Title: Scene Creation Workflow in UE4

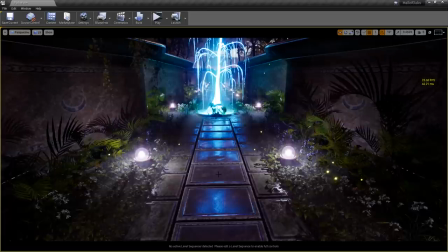34:22 So if I have to go through the work of building every single thing known to man when i already have a content library that does
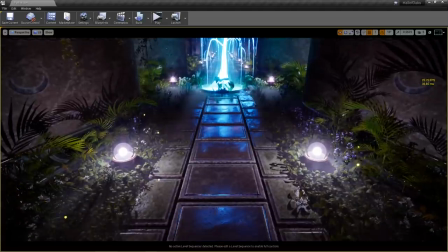34:29 most of what i want there are times when i'll just go into the megascans library and just i'll kit bash things together to to make them look the
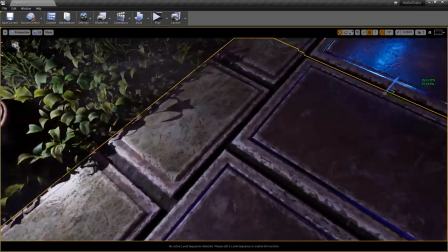34:37 way i want i mean that's really nothing that i didn't already do here i mean some of this kind of looks like i sculpted it doesn't it like maybe not perfectly
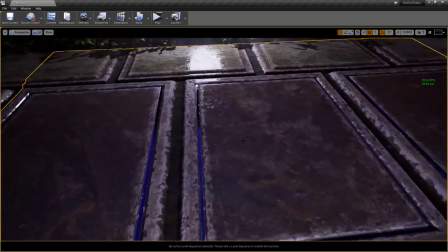34:44 but it does have that effect that it looks like sculpted stone in some regards and if i had done that in zebra
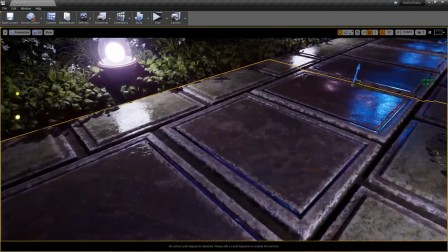34:52 it would have taken me a lot longer because instead of just immediately jumping in and getting those shapes hammered out and beaten up and worn inside of
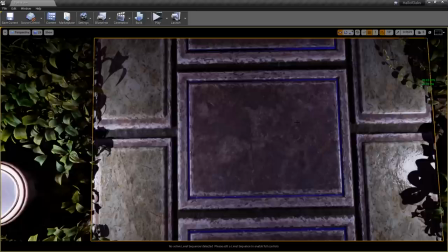34:59 mixer i would have had to have gone into another tool sculpted it out adjusted it and then hoped that it all would have translated over as
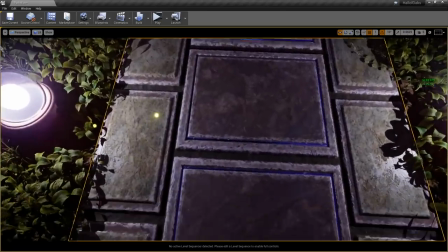35:06 well as i want it instead of just having the end result right then and there that's just um i feel like to me it's cutting out the middleman and just getting straight to the point
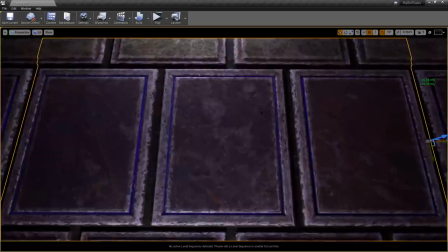35:15 and when i can see the end result the way i want to see it rather than having to
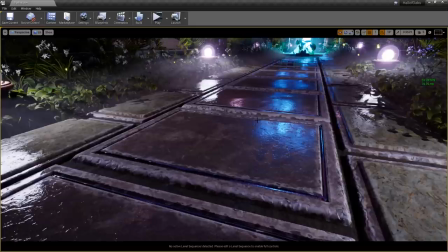35:20 hope that it's going to turn out the way I want or try to envision it I feel like I am more involved in the artistic process and
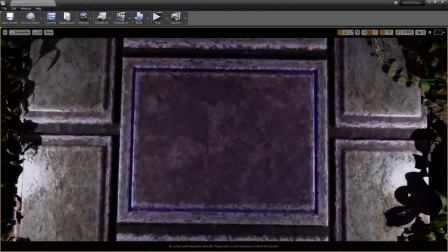35:28 it's less of a chore now ZBrush is fantastic don't even get me wrong I'm not knocking it whatsoever there's some things that you just can't do
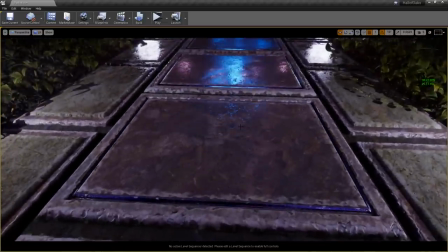35:35 without ZBrush and there's some things that ZBrush to me I just don't need to use it for and I think most of the scene just didn't require it
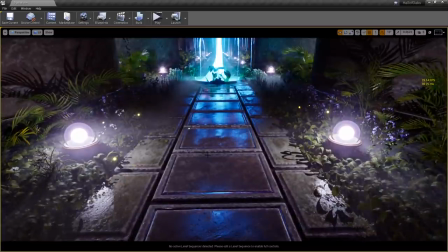35:43 so uh parallax virtual can you show us how to set up a foliage brush with a Quixel asset that is a great question and I
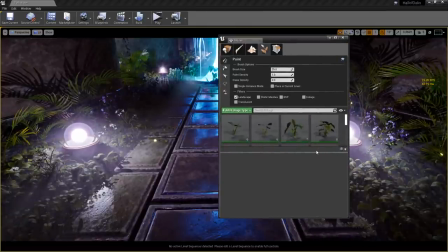35:51 was in the middle of that and I got off into the weeds didn't I all right so here's foliage all right so you can see all the different
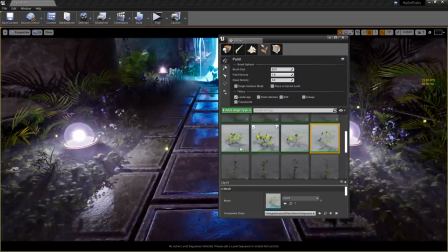35:58 foliage brushes that I have in here they're all pretty simple we'll start with these lilies and we'll just have it set up to paint on static meshes so you know what actually let's not do that it's gonna look goofy we'll just come in here and erase them from this area
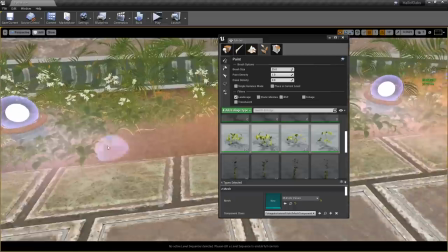36:11 okay so when you look in here and you see that I've got this big hole that I just painted out in the ground with some roots and whatnot
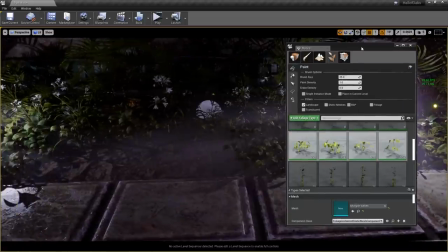36:17 as the texture it looks a little barren right let's move this over a little bit so the
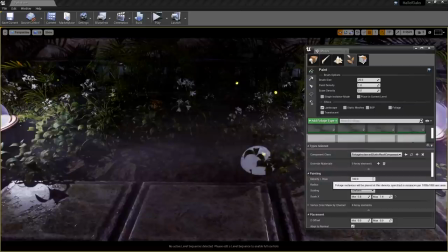36:23 settings for this are pretty simple it's all about trying to make it varied and interesting i have a radius of 15. i usually work in two meter units so 200 would be a radius of two meters so that would be like pretty much the size of this entire
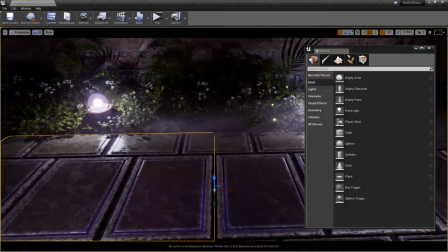36:37 block so that gives you an idea of what to look at so from this point to this point is 200 in that foliage brush okay so
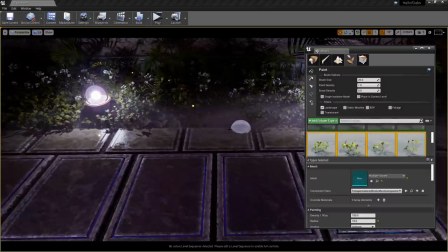36:45 15 is most likely here to here so that means these particular instances will never get much closer than
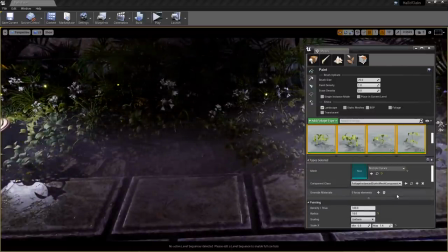36:53 here to here so they're not going to duplicate over each other too much and cause a lot of crazy clipping issues the density can be left as it is you can increase or decrease it
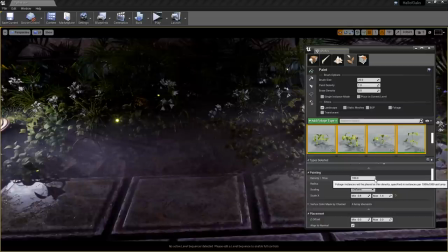37:01 as needed that just essentially says how much of this is going to get painted down within a certain area i always play with a scale i
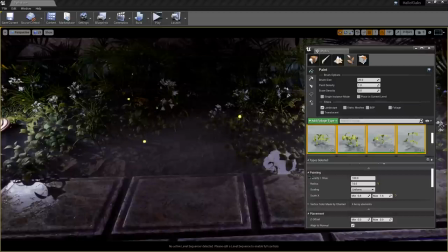37:10 like to make sure that these have a natural feel and if they're all the same exact size it doesn't look anywhere near as good as though it's
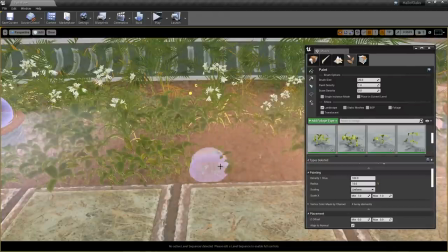37:18 all uh unique so like this is all the same size the way i'm painting this right
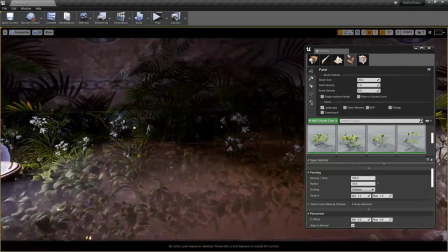37:24 every plant is exactly the same height and you can see how different it looks compared to the background that there's
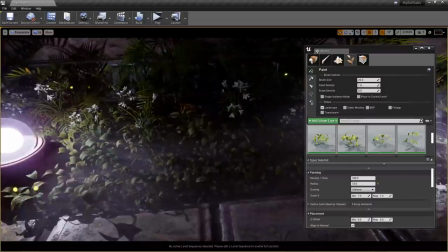37:29 plants that are different sizes compared to it it just looks kind of artificial like plastic plants
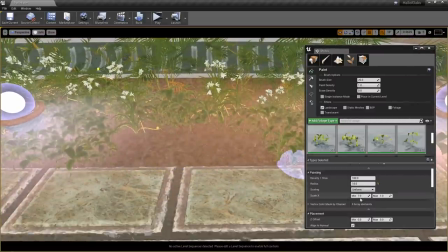37:33 that you'd buy from joanne fabric so if i change this down to 0.8
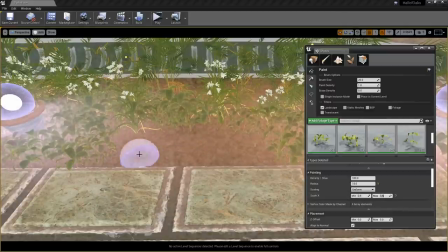37:38 and then set this back to 1.5 now you start getting various sizes in here
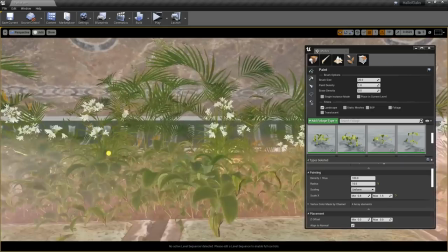37:44 that really look like wild growth rather than pre-planned
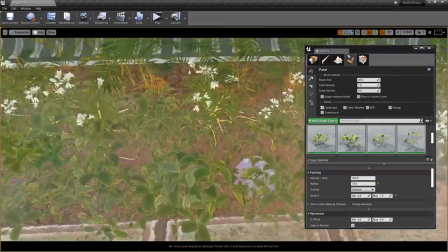37:49 artificial turf all right so that's that's something to consider as well you can
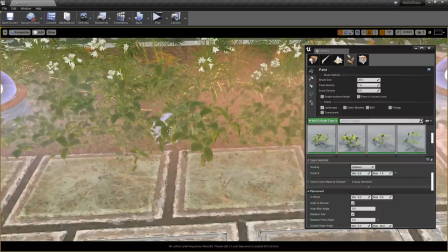37:54 also play with the z offset which will then make some of these plants drop further into the ground that's actually really good to show
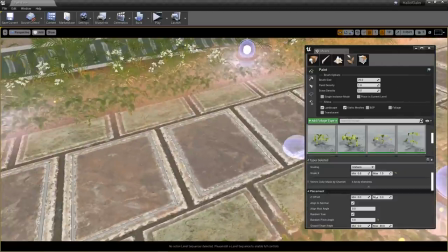38:01 on the static meshes because it's just there's nothing there so it's a little bit easier to see so if we set the the minimum down to like negative 20 and the maximum down to negative 20 you'll see the plants actually get stuck halfway through
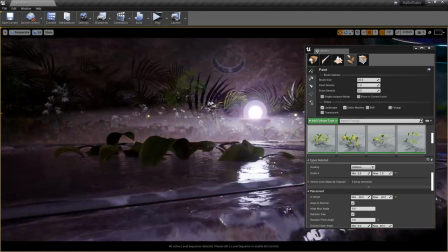38:13 so they're uh most of them is below the ground so
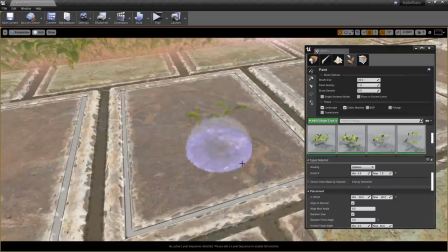38:19 that's what the z offset is good for um it's it's really useful for what is it uh like trees whatnot if you want to if you followed